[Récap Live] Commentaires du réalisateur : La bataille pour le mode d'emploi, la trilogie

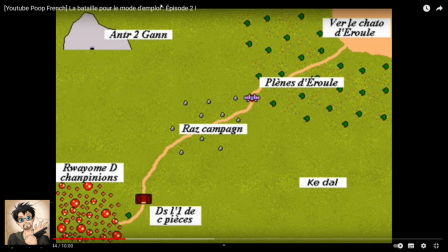29:10 Et si vous regardez bien, si vous regardez bien, il y a ce petit bâtiment ici qui est supposé représenter l'hôtel de Wendy que Mario et Luigi passent sans qu'il se passe rien, en fait. Mais on le voit dans la séquence, donc je l'ai quand même représenté sur la carte.
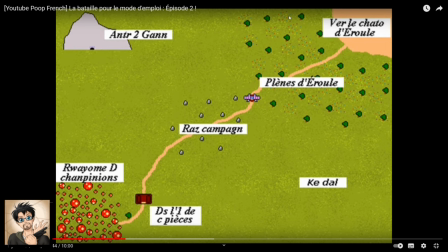29:27 Et juste après, ben, il y a le château de Hyrule avec les rangées d'arbres et les fleurs. On voit le château d'Hyrule qui, pour une raison inconnue, est entouré d'un désert et restera toujours entouré d'un désert. Et là, l'antre de Ganon, évidemment.
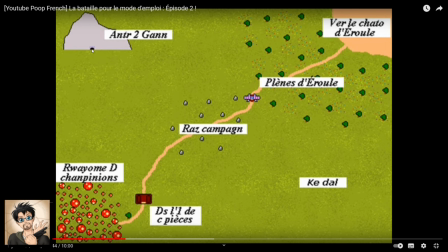29:44 Et si vous regardez attentivement l'antre de Ganon, vous constatez autour de la porte des petits traits de rien du tout qu'on remarque à peine.
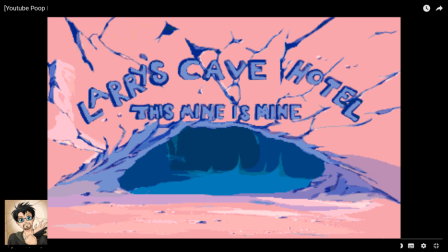29:52 Et en fait, c'est juste en écho à la séquence dans Hotel Mario où il y a une grotte. Mario, il dit le fameux nom. Je crois que c'est écrit This Mine is Mine ou quelque chose comme ça. C'était prévu que dans les épisodes d'après, ils allaient à l'antre de Ganon.
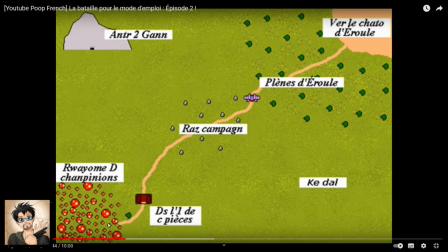30:03 Ben, c'était cet endroit-là, quoi, en fait. Donc voilà, cette jolie carte que je m'étais beaucoup, beaucoup amusé à faire. Il y a même le petit arbre où il se casse la gueule dans la séquence qui est pas drôle.
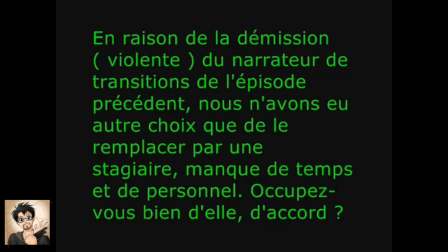30:17 Référence à la démission du narrateur de transition, là. Le bruit de l'annonce et la musique, je l'avais pris d'une poupe de Deeper Cut.
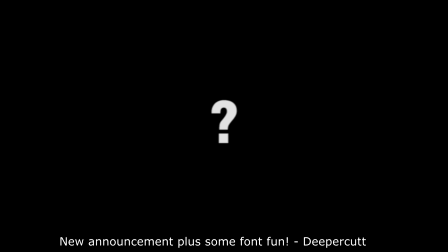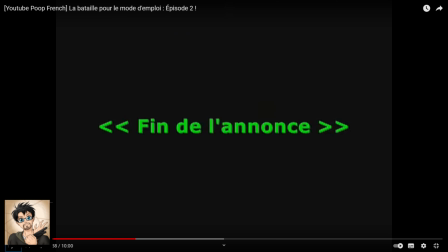30:35 Deeper Cut qui était l'une des stars de la poupe anglaise à l'époque. Je ne sais pas d'où ils viennent. Je ne sais pas d'où vient cet effet sonore et d'où vient cette musique. Je suis incapable de le dire. Je l'ai pris de chez Deeper Cut, c'est tout. Et du coup, effectivement, dans la séquence suivante...
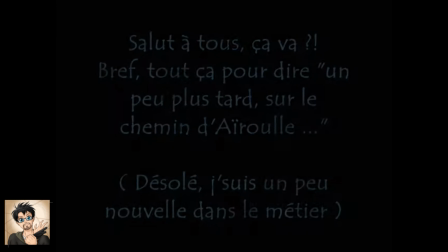30:54 Oui, donc cette stagiaire qui fait les transitions à la place de l'ancien narrateur est une certaine Meru, si je dis pas de bêtises.
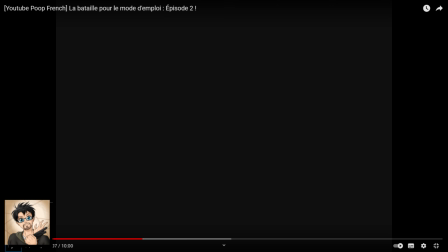31:03 La musique qu'on entend, c'est le thème de Meru dans Legend of Dragoon, je crois.
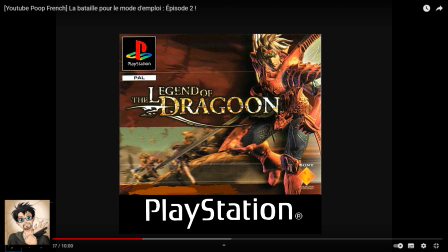31:06 Et l'ami Yulit avait un gros délire avec cette série de jeux et m'avait fait écouter cette musique en me disant « Ouais, t'as vu comment elle est cool, la musique
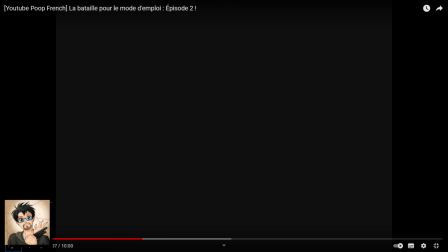31:13 ?» Et j'ai « Ouais, c'est vrai qu'elle est plutôt cool. » Et du coup, j'ai mise dans la vidéo. Et du coup, voilà, il y a Meru qui fait les transitions à la place du narrateur de la transition.
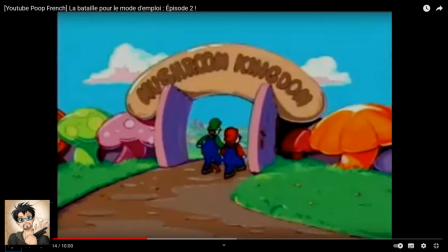31:20 Comme je disais, franchement, j'allais pas refaire toute la séquence en image par image avec des cailloux à la place des champignons, quoi. Enfin, franchement, ça m'aurait saoulé. J'ai juste changé la luminosité et laissé supposer que les viewers comprendraient qu'ils sont plus au royaume des champignons, mais dans la race campagne, quoi.
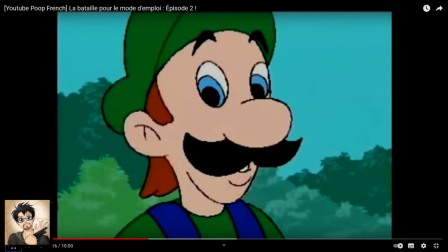31:34 Voilà.
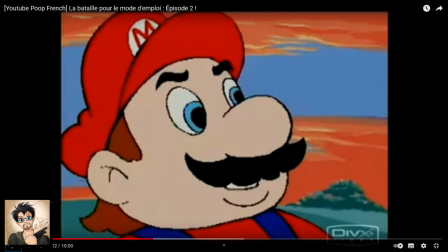31:38 Alors, Luigi ne dit pas assez de choses pour que je puisse lui faire dire Mario. C'est affreux. Franchement, Luigi, il a extrêmement peu de lignes de dialogue. C'est très difficile de faire dire quelque chose à Luigi, franchement. Donc du coup, quand il dit Mario, là, le O, il vient de autre chose, parce que j'arrivais pas à lui faire dire.
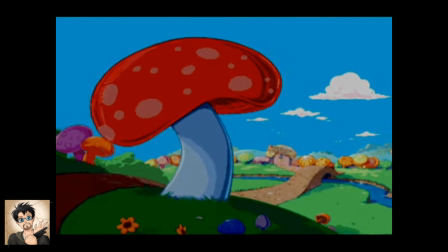31:55 Luigi ne dit jamais Mario à aucun moment. Aucun. Ah, et la fameuse musique de la vallée d'Ikana dans Majora's Mask, quand je vous avais dit que j'étais fan de ce jeu.
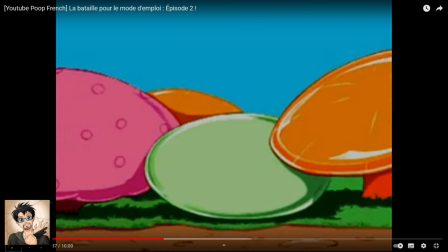32:03 Et là, alors, je pose, parce que là, on entre quand même dans la séquence la plus importante de l'épisode. Allez, et je pense que c'est même la séquence la plus importante de toute ma carrière de pooper, quoi. Si on compte pas, bien sûr, l'épisode 3, mais quasiment tout ce que vous allez voir, c'est de l'image par image.
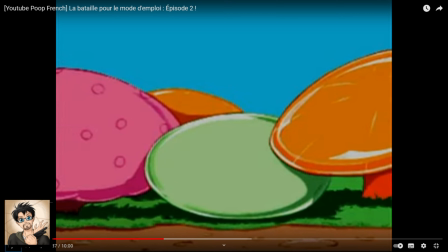32:19 Je sais pas combien d'images il y a en tout, mais beaucoup trop. C'est un truc de malade. On va entendre brièvement le début du thème de Reimu lors de l'ascension. Mais c'est juste pour l'idée de l'ascension. En fait, j'ai juste pris ça entre guillemets en tant que effet sonore. Et ensuite, c'est le thème du boss de fin de Rayman 2. Allez, c'est parti.
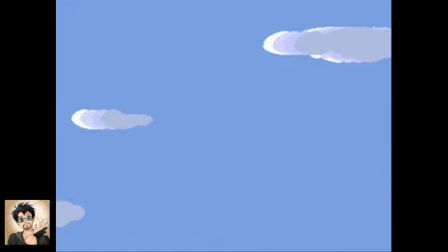32:41 Le ciel qui s'éclaircit. Et là, ça y est, c'est déjà de l'image par image.
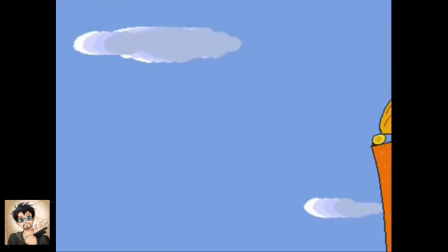32:47 Les nuages qui défilent et Godam qui arrive.
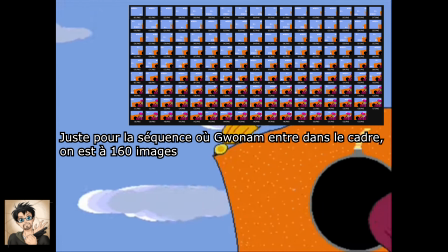32:50 Alors, c'est animé sur deux frames, mais dites-vous quand même que j'anime ça avec en même temps derrière les nuages qui défilent.
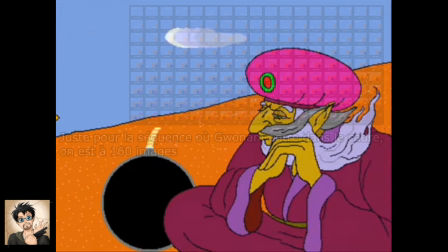32:56 Et franchement, faire de l'image par image là-dessus, c'est une torture. Il faut être organisé. C'est affreux.
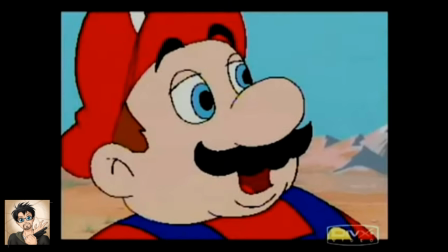33:04 Pareil quand il descend. Bon, là, c'est plus l'image par image, mais...
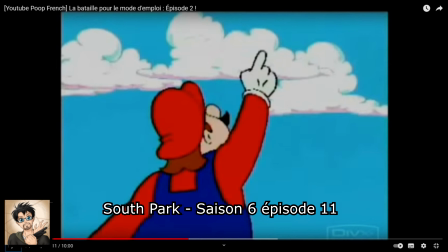33:09 Alors, ce « Oh merde », il sort d'un épisode de South Park où le vieux chinois qui tient City Walk...
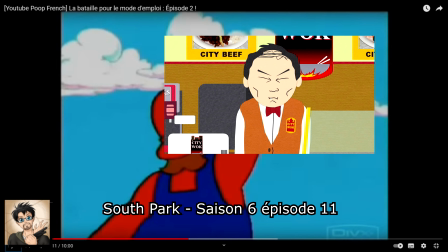33:15 Le contexte, c'est que South Park se fait attaquer par les Mongols et que lui...